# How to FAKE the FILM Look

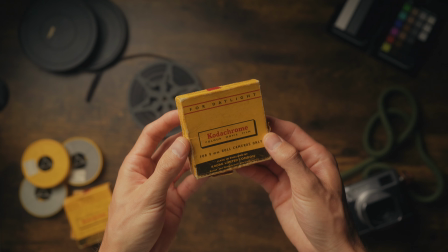[0:00]
If you're like me and you're obsessed with the way film looks then this is the video to watch because I'm going to show you two different ways of
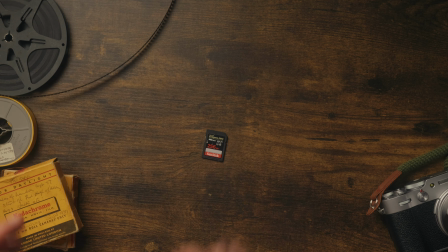[0:06]
getting that retro film look with your digital camera along with a few things you need to do before you press record to make sure you get the most authentic results.
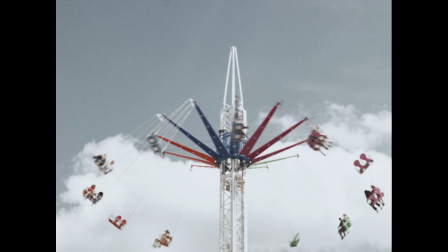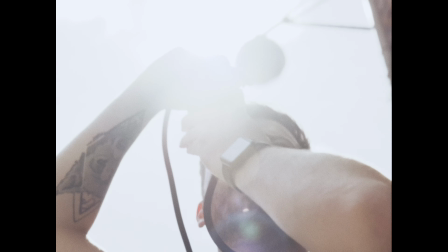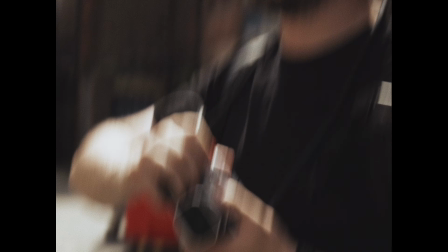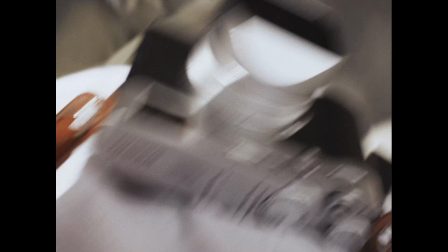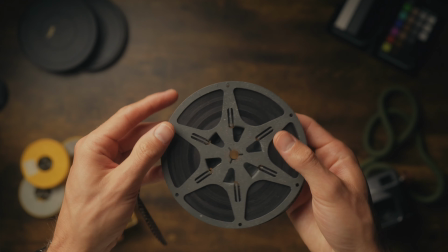[0:38]
There's just something about the way that film looks that makes it so much more pleasing than digital and for me it comes down to five main things. The image softness, the grain, the highlights, the colours, and the contrast. So everything we look at within this video is going to point back to those five things.
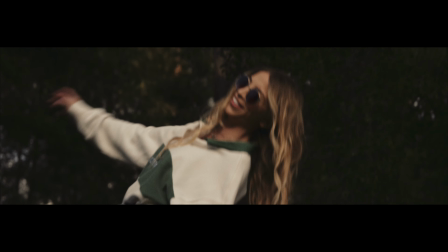[0:54]
And I'm going to demonstrate this by creating one cinematic Hollywood film style look and another that looks like it was filmed on an old Handycam, like a 90s home video or something like that, because those two styles are my absolute favourites. So let's look at the Handycam style first.
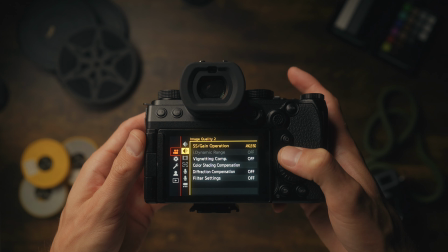[1:11]
But before we start the edit, I want to show you just a few things that you can do first in camera before you start filming that'll make it look even more authentic. Now you don't have to do this first one could be a little bit controversial but I recommend switching off the image stabilization what that's going to do is it's going to give
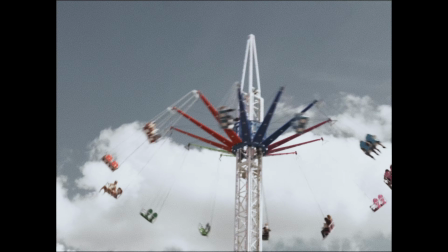[1:26]
you that authentic handheld handy cam look because cameras back then didn't used to have image stabilization built into them and all your camera movements are going to look terrible but trust me it's a good thing.
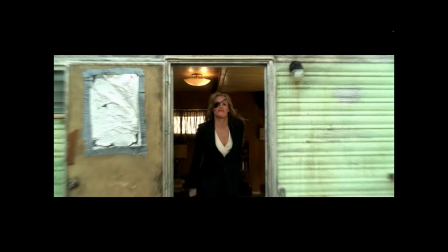[1:37]
Now you wouldn't usually zoom in in the middle of a take unless you were filming a Mexican standoff or a hot fuzz type fast sequence but in this instance it's all right to keep those zoom ins in and i think the clunkier the better and if you've got a digital zoom feel free
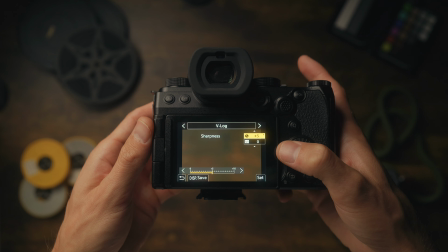[1:54]
to use that as well turn the sharpening down in camera because you don't want an overly sharp image like a photography camera
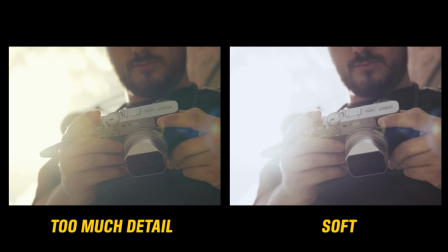[2:01]
you want it nice and soft don't worry if you can't do that in camera because you can do it in post and i'm going to show you how to do that
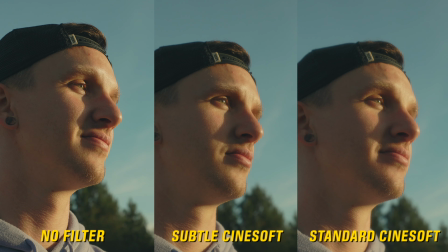[2:06]
in a bit now to help with a little bit of softness you can use a mist filter my advice is don't go too strong because it doesn't just
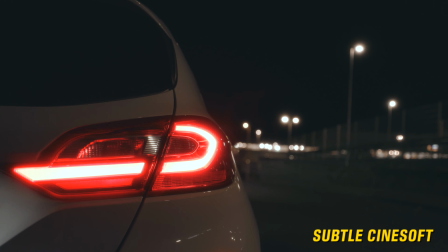[2:13]
soften your image it gives you those bloomy highlights which is very nice but sometimes it can be too strong and i don't like too much i'll leave a link in the description for the ones i use because they're nice and subtle danny boy's not all right look he's uh he thought he was gonna have more fun than he is and it's the camera's fault because i'm with you when it comes to focusing you could use a center
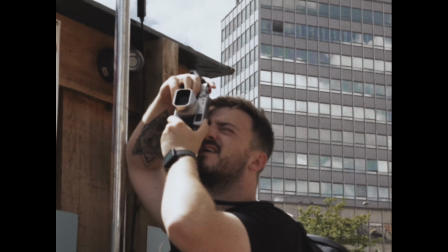[2:33]
point focus so it just focuses on what's in the center of the frame or you could use manual focus and the
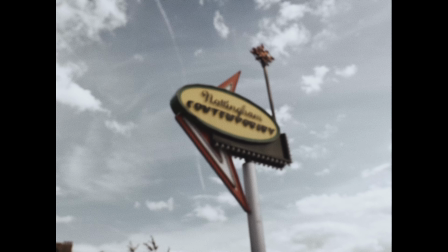[2:39]
thing is it doesn't matter if it's not perfect because again we're going for that homemade amateur style look. Now when I'm filming in this style I'm not thinking too much about the framing and the composition because again I don't want it to be professional.
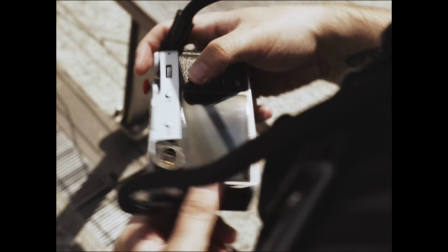[2:51]
Just know that you don't have to be perfect with the movements and it's okay to reframe and move around a little bit and you don't have to be perfectly level either. Old cameras don't have the best dynamic range so it's okay if it's a little bit dark at times.
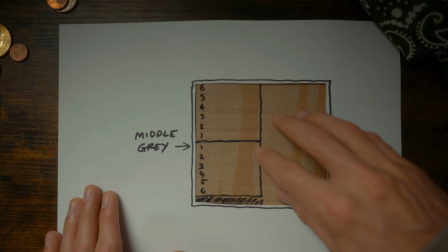[3:03]
Now I do have a full video all about how to set your exposure and you can watch that one up here after this video but in this case I
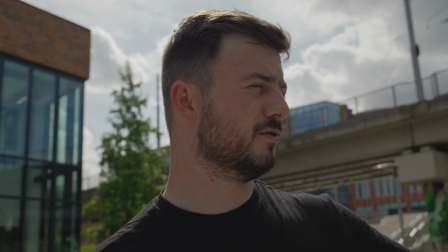[3:10]
recommend exposing so that the sky has plenty of detail in it and it's not too bright and overexposed and you want to keep your aperture at least f5.6 or higher because we don't want too much depth of field and blurry background because that's way too nice and cinematic. In fact I filmed most of that sequence at f8 and lastly if your camera has this set your aspect ratio to 4 by 3 for that 80s tv look now i'm using the lumix s5 2x but if your camera doesn't have this you can just crop away the edges of your 16 by 9 frame or set up a new project in 4 by 3 and then just resize the image to fit that right now we're going to move on
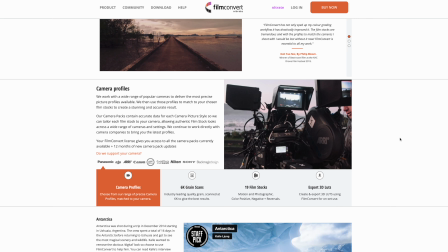[3:49]
to the edit and i'm actually going to use a plugin for this if you don't know film convert is a film emulation plugin that contains actual
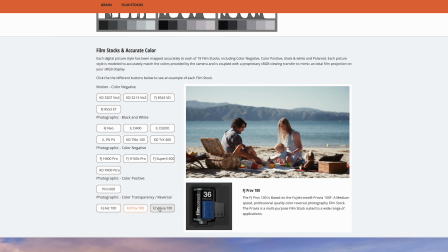[3:56]
film stock profiles that have been modelled on real film stock and it works with just about any camera and the results are amazing. I've used it for a long time. It's so authentic and customisable.